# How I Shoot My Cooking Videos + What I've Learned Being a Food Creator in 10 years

Hi guys, welcome back to my channel. So this month my channel will be 10 years old. I cannot believe it. I have been doing this for 10 years, which is crazy to me, but I could not have been doing it for all of this time had it not been for you guys rooting me on all the way, even going back to the King community audience. So when I thought about how I wanted to celebrate my 10-year anniversary, I just kept coming back to the fact that a lot of you over the years have asked me, how do you shoot your videos? What types of cameras do you use? So I thought I would just package all of that advice into one big celebratory video. Brace yourself, I'm sure it's going to be a long one, along with my top tips for being a food creator in 2022. So if any of you have been thinking about wanting to start your own channels or even just wanting to be a food creator in general, this is the video for you.
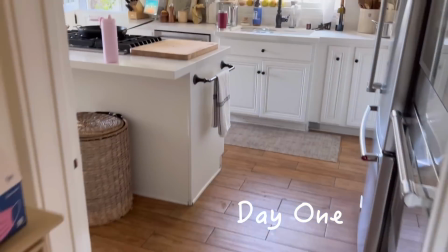(0:45)
All right, rolling. Okay, I dropped my kids off at school and then it's time to hit the kitchen.
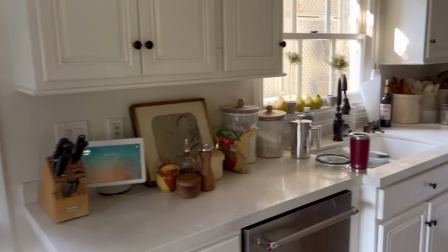(0:49)
It sort of reminds me of when you're having guests over and you know they're arriving quickly and you sort of do a mad clean. That's what I do to my kitchen every week because I know you guys are coming over. I gotta clean it up.
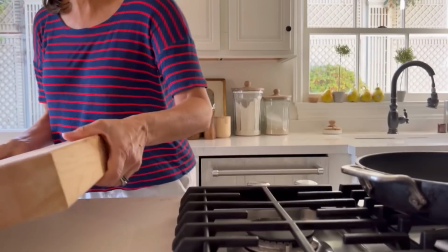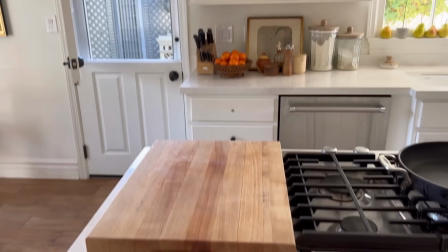(1:06)
Okay, I've got my demo cutting board. My background is cleaned up.
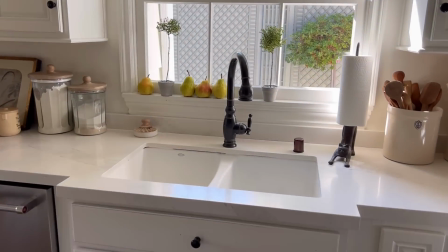(1:11)
There's no dishes in the sink. I got my paper towels. All my tools are put away.
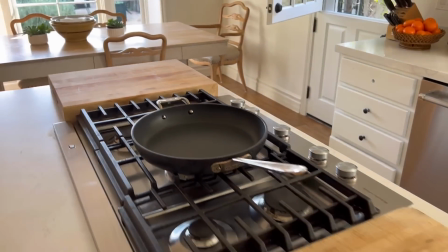(1:16)
I've got my pan that I'm going to be using. And then I like to have a cutting board here too because this is where I stage all my ingredients.
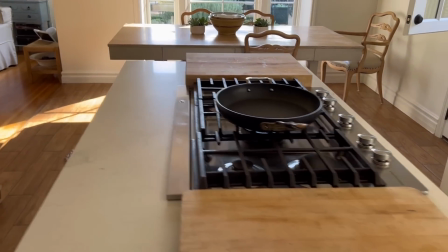(1:24)
It's out of frame, but it's right there when I need it. And then I've got my dining table all ready.
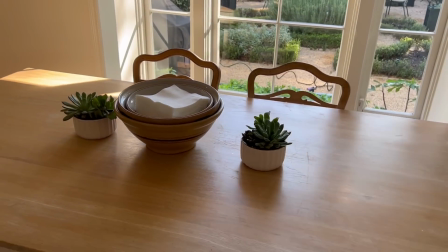(1:29)
This is usually where I do my hero shots. So I wanna make sure there's no homework or breakfast dishes or anything on there.
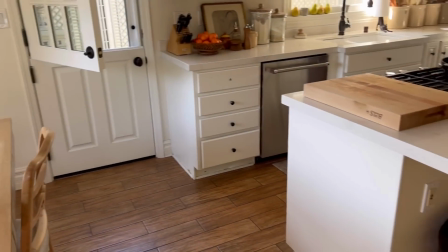(1:35)
So now the next thing I need to do before I bring in all of my camera equipment is get rid of my trash
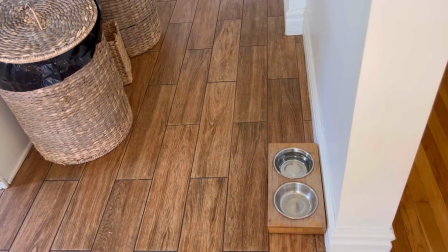(1:41)
bags, get rid of George's bowl because I need room for my tripods,
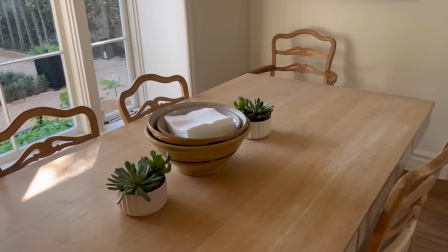(1:44)
and get rid of all these chairs because once I start to shoot here, I don't want these chairs in the background.
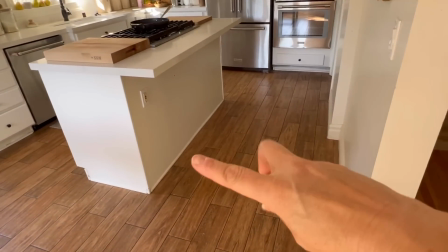(1:53)
Sorry, George. There, now I have this nice clean area to put all of my camera equipment.
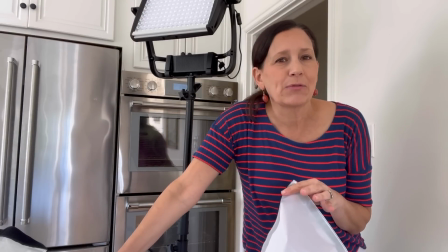(1:59)
I think that's one of the biggest mistakes that I made starting is when I was trying to light things, I would just point it right at what I was trying to light.
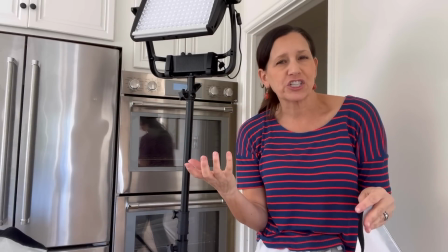(2:06)
And that's just so harsh. That just, it's never gonna look good.
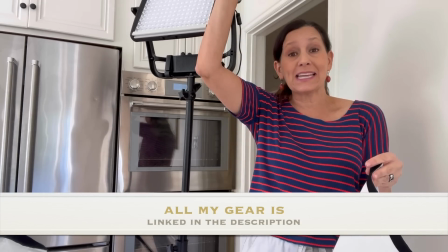(2:10)
I find the easiest thing to do is bounce it off something so that the light sort of trickles down and sort of fills in the area.
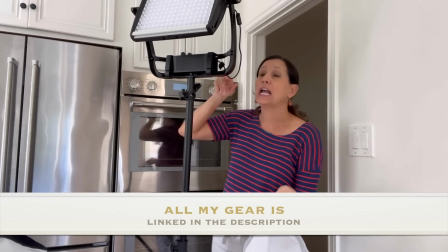(2:16)
So I put it right here in the corner and I bounce it up on the ceiling.
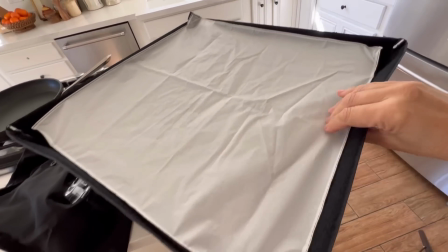(2:20)
See, and then the diffusion just fits onto this little hood with Velcro, which makes it real easy. So for those of you that are new to my channel, there's a great video you can watch. It's my Q&A video that basically talks about how I actually started my channel. And when I started, I was lucky enough to have a crew. It was the King community crew. They would come, they would shoot my videos. I had a team of 5 people. It was really luxurious, let me tell you. But then through some twists and turns, I had to actually learn how to shoot my own videos. So I did that. I learned how to do the editing, all while growing my channel so that I could actually hire the crew back. And this was probably, in hindsight, my first mistake. I think my biggest piece of advice is start small. Learn how to do it yourself because then it's always going to be sustainable. If you end up having to pay people right out of the gate, A, you don't learn the skills that are really important to learn, and B, it's a ton of money. Video production is expensive, and it can take a long time for your channel to earn enough money to actually pay that.
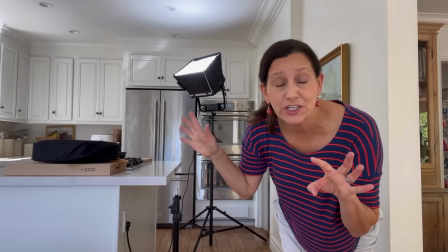(3:15)
So that light is really just for the atmosphere and just to make sure that everything feels a little bit even.
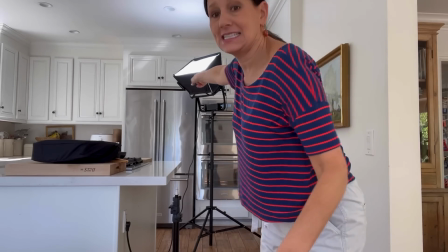(3:20)
Then I also need a light on me because as you can see, this is kind of far from where I'm gonna be, which is right here.
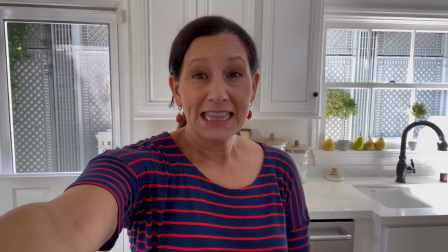(3:28)
See how my face feels kind of dark, like there's shadowy? I need to fix that with a ring light.
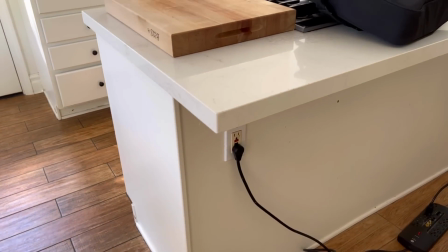(3:34)
And I typically put it right kind of near or behind where my camera is gonna go.
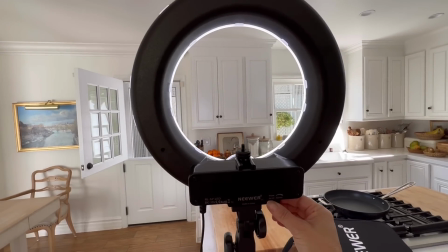(3:39)
See, and it's on a dimmer here, and once I get the cameras in place, I'll sort of play around with that, but at least it's plugged in.
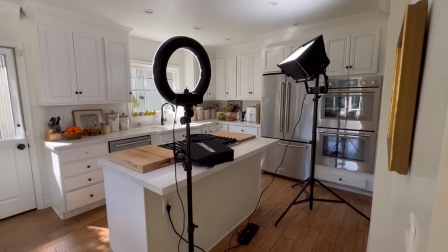(3:45)
And I find when you have 2 lights that are far apart like that, you really need an extension cord.
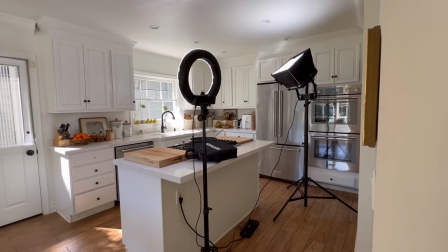(3:51)
So luckily I had a plug right here. The lights are ready. Now it's time for the cameras. Okay, this is the camera that I'm gonna look into.
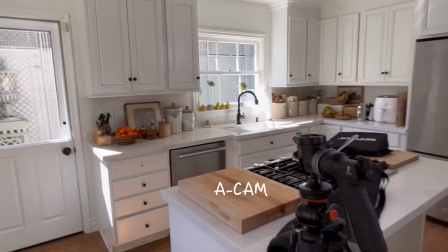(4:00)
This is what's called the A cam. So the A cam is basically the Talon camera.
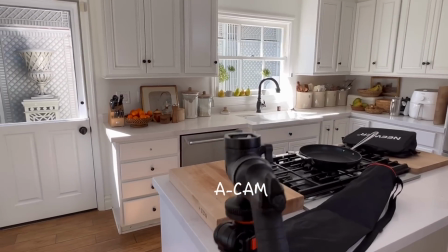(4:05)
This is the camera that you're gonna talk into.